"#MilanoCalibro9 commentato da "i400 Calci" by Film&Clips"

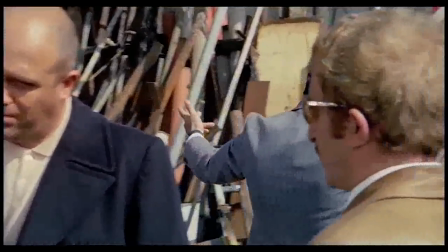Ovviamente nega, mentre i cattivi non gli lasciano tregua,
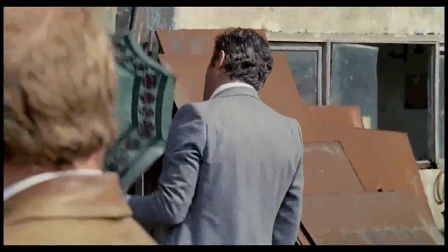vogliono subito di nuovo rincastrare e far rientrare nella malavita perché vogliono quei soldi.
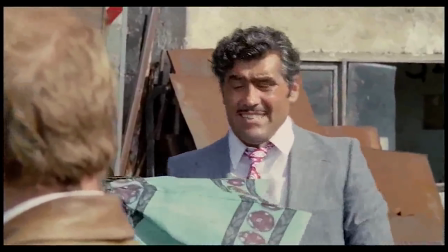Sai, 10 anni sono tanti assai. Non è che se le sono mangiate i topolini?
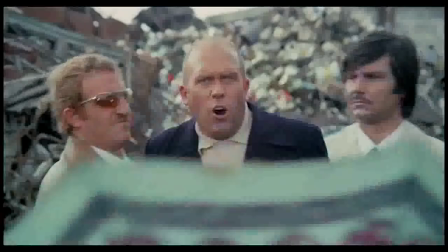Le nascoste bene, Ugo! Che cosa vuoi, Rocco?
Tra l'altro, guarda questi scenari.
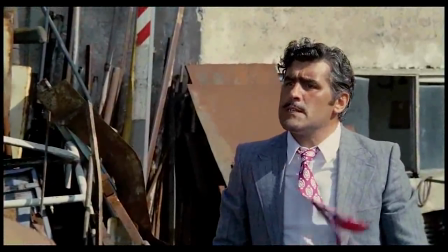L'americano ti vuole. Perché?
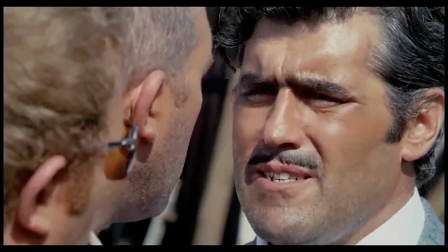Rivuole i suoi 300.000 dollari. Ti hanno messo dentro il giorno stesso.
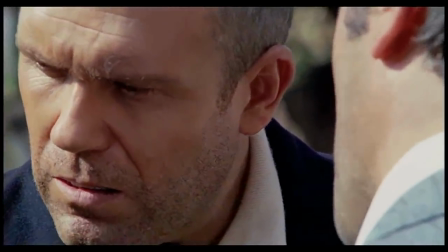Non puoi averli spesi.
Rocco Musco con questo accento siciliano pronunciatissimo.
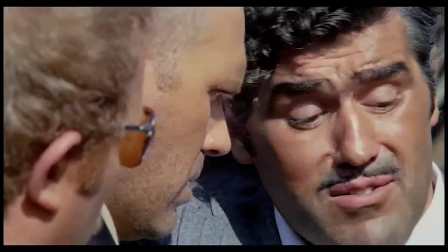Altra cosa curiosa, secondo me, è il fatto che, e questa cosa poi si vedrà tanto nei poliziotteschi più avanti,
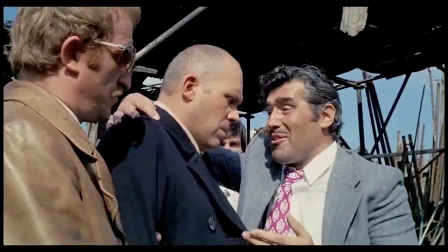che il protagonista invece non è definito regionalmente, no?
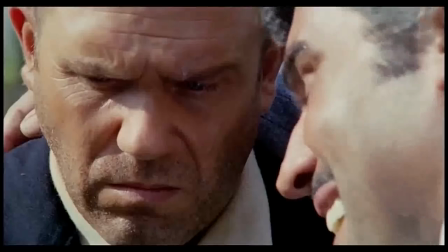Cioè tutti i personaggi intorno a lui sono o meridionali o milanesi, fanno proprio l'accento pronunciato, no?
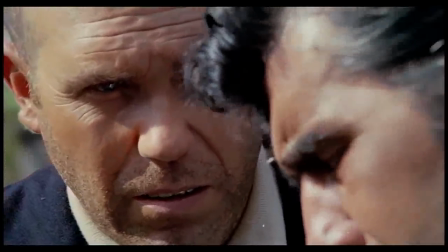Per rendere bene l'idea da dove provengono,
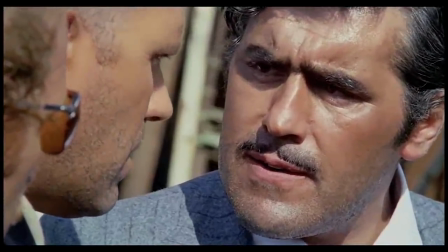e invece Ugo Piazza parla in questo italiano proprio perfetto da doppiaggio di un personaggio americano.
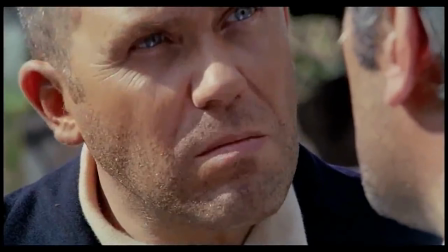Esatto.
Che non ci verrà.
La lingua italiana, appunto, è invitata dai doppiatori.
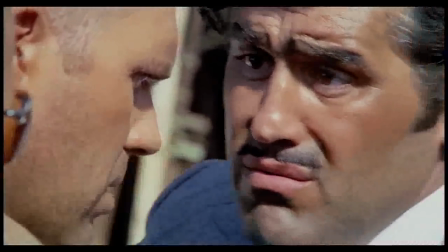Esatto.
Ugo, non hai scampo, Ugo.
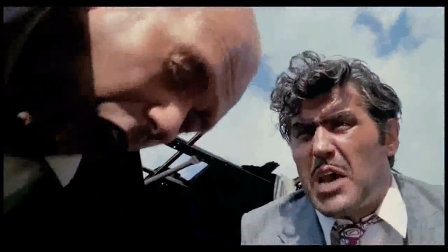Non hai scampo! Il giorno che non ci a prendere i soldi dove le lasciate, ci sarà uno di noi!
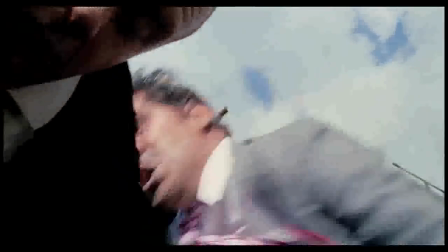Il giorno che spenderai 1000 lire in più, dovrai dirci da dove vengono! C'è il tellone di lasciare Milano, ti accoppiamo!
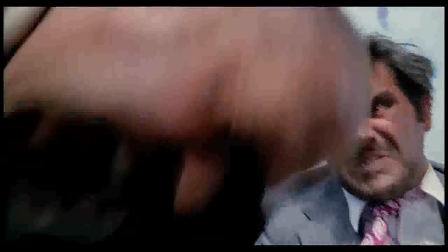Appena metti piede su un aereo! Cielo! Perquisito!
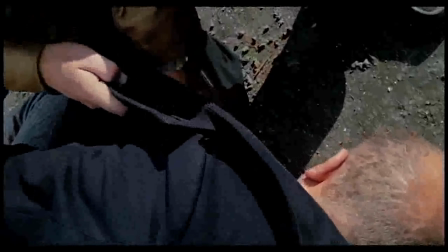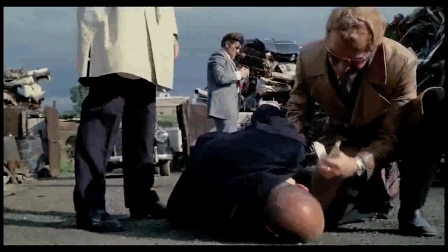Questo è rassicurantissimo cimitero d'auto, appunto, come dicevi tu prima, lo scenario sì, del film.
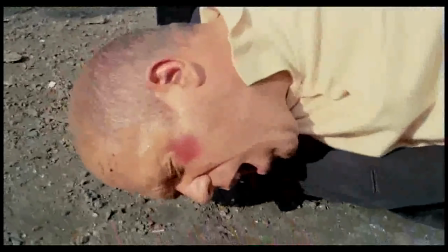Suppongo che non sia una cosa costruita apposta, insomma.
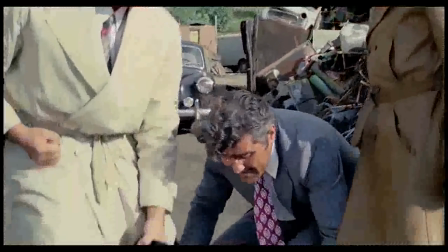No.
Che l'americano ci faccia una lavata di testa. Ci vediamo più tardi, Ugolino.
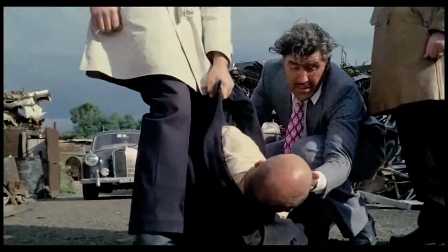Stammi bene, eh?
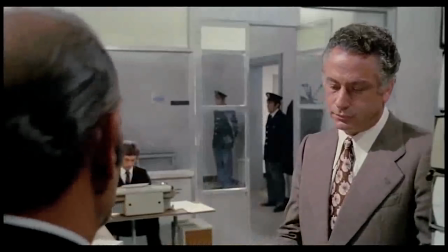Beh, è molto noir l'idea appunto del criminale che esce di galera e vorrebbe rifarsi una vita,
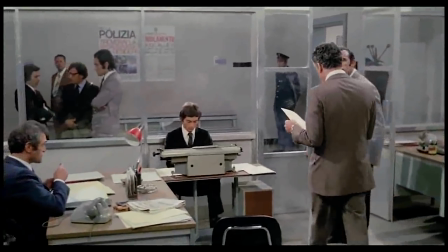invece in realtà, insomma, una volta intrapresa quella strada non si può tornare indietro, non ne puoi uscire.
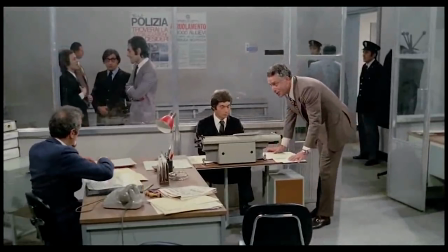Ecco, questi sono probabilmente i due personaggi più insopportabili di tutto il film, i due, il commissario e il vicecommissario.
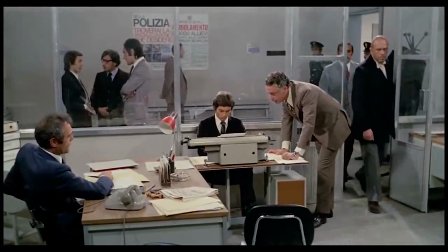Probabilmente se venissero tolte dal film queste scene qua, il film si capirebbe lo stesso,
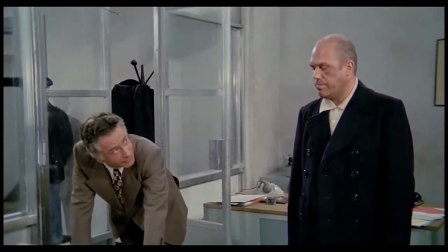cioè non hanno veramente nessun peso e servono soltanto per portare avanti un discorso,
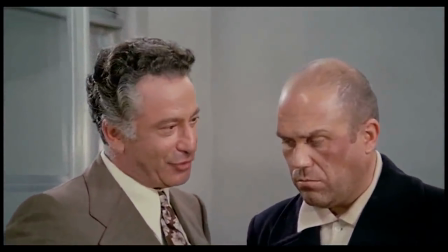un confronto fra i due uomini di legge, no? Questo qui che è Frank Wolf è il commissario violento fascista,
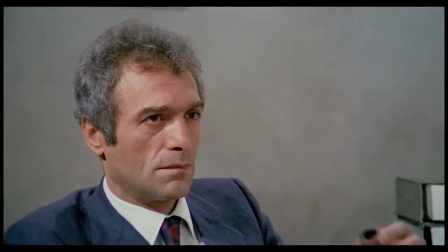l'altro invece Luigi Pistilli, questo qui è il commissario comunista,
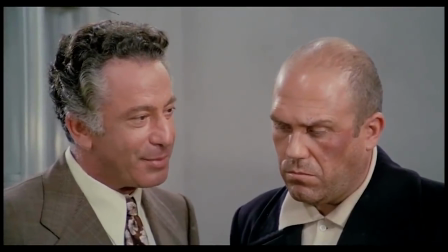e sono praticamente dei poster boy delle loro rispettive posizioni, cioè una cosa che non è che abbia un grande peso nella trama,
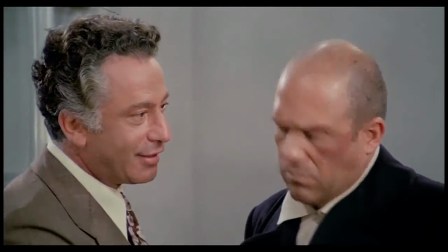insomma, sembra solo a declamare dei discorsi. No, certo, è vero, beh, a parte mi piace moltissimo l'impressione poster boy,
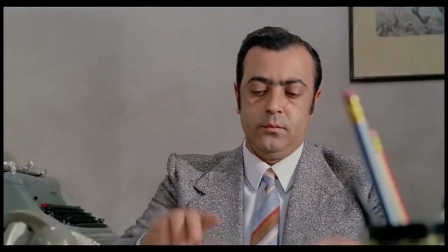però, come dire, è anche interessante, ed è anche vero quello che dice, cioè che senza le parti, diciamo, della polizia e i programmi,
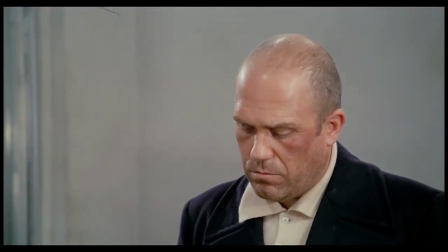il film funzionerebbe uguale allo stesso modo, se non addirittura meglio, però è interessante dal punto di vista, diciamo, di quello che si è detto, no, nel corso degli anni del cinema di genere italiano,
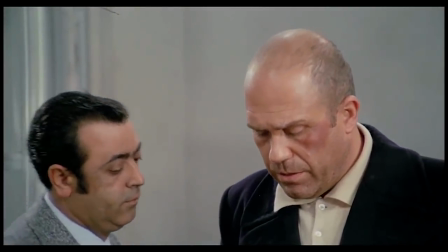soprattutto dei polizieschi, che erano comunque film di destra, che erano film che in qualche modo un po' come
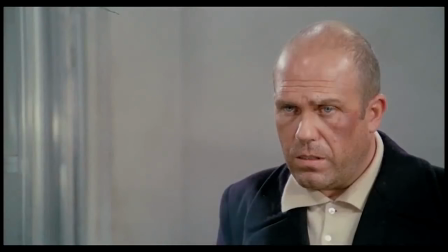della notte, no, prendevano quella deriva destrorsa.
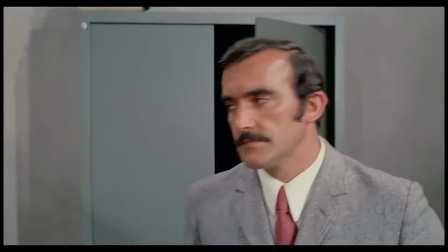Invece Fernando Di Leo riesce all'interno del film comunque a mettere dentro dei discorsi anche profondamente politici,
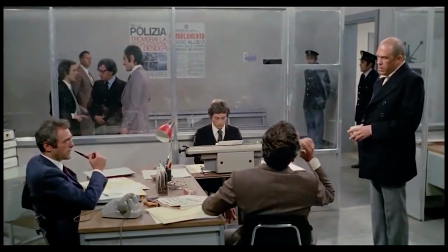chiaro che, insomma, in qualche modo un po' pesanti, quello con la mano pesante, ecco, sì, chiaro, pesantissima,
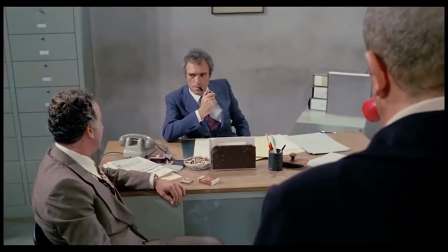è chiaro che lui, insomma, pende dalla parte dei Pistilli, diciamo, sì, ovvio, rispettore di sinistra, però è vero.